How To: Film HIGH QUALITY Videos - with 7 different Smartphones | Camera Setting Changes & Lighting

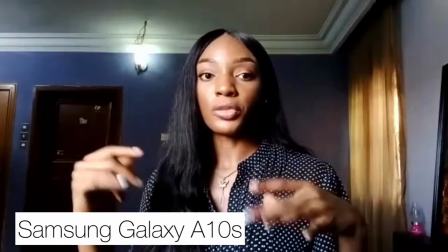So the quality is different on all the phones but you can see the variation. this is a bit too
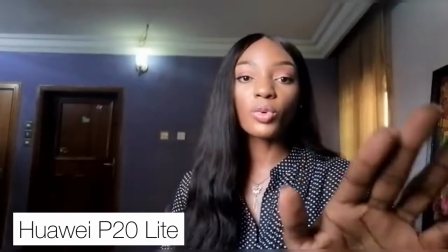bright this is almost perfect and this is a bit
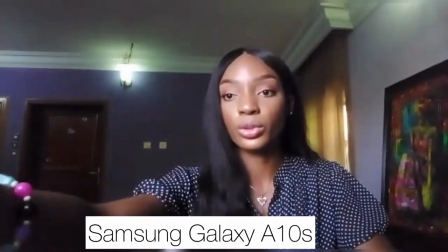too dark i try to fix the exposure but make sure you always shoot horizontally never vertically because if you film vertically it's going to
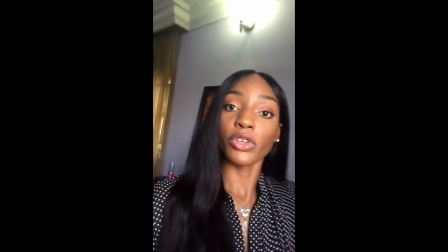create these borders on the side but if you shoot horizontally then see it's easy the only place that vertical videos are great for is igtv snapchat and your whatsapp status any other place has a border my
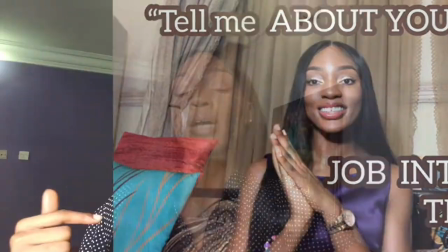last video tell me about yourself my followers sent in their videos vertically so i had to
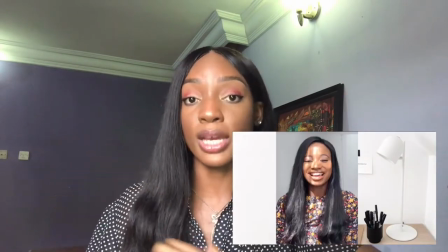fix their videos into the office space that i created so everything is balanced out because it's not nice having those black borders on the side so make sure you always remember to keep your phone horizontally so now let's focus on the most important thing lighting this video you're watching right now is thanks
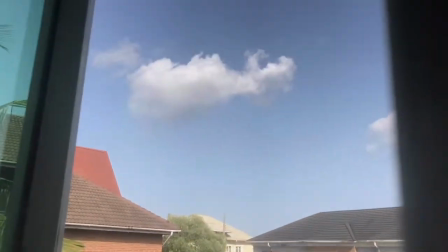to natural light it is the best lighting to use honestly just look at that if you want to get studio lights or ring lights that's fine but I would rather use natural light from the window the light is filling in on your face and on your space because if you have to record
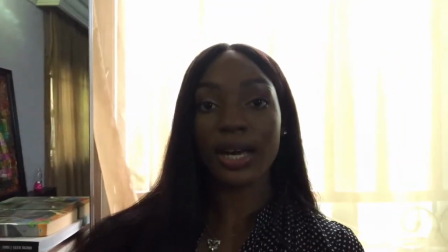and your video looks like this you can see how dark it is because I'm back
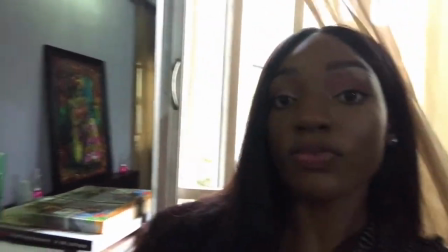in the light but then I advise that you face the light like
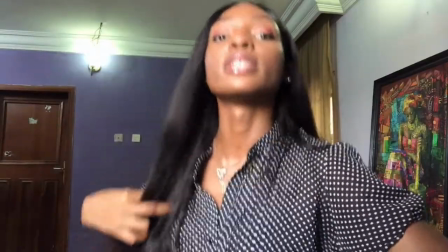this I also open my curtains and open my window a bit so like the direct light is getting into my room do you understand sure get here it's also good to know when sun is setting and peaking in your area I wouldn't advise filming really early in morning when sun rays are beaming through i'd rather you start filming from 10 12 noon 2 p.m when
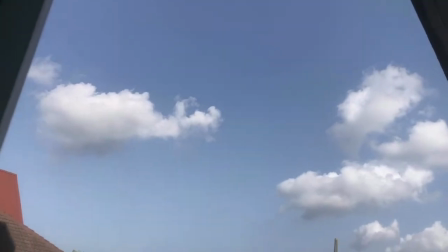the sun is balanced or neutral or when it's not like too bright outside when you get that perfect light movement makes it unbalanced i suggest you put on your ae lock that is your automatic exposure
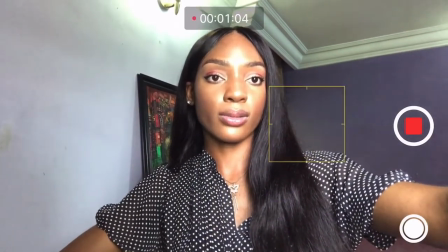i want to focus on my face so reduce
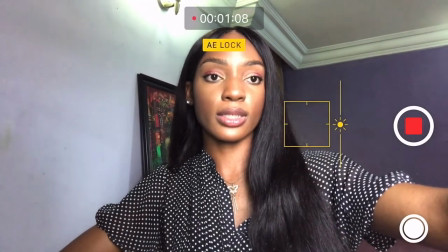the brightness crazy little not too bright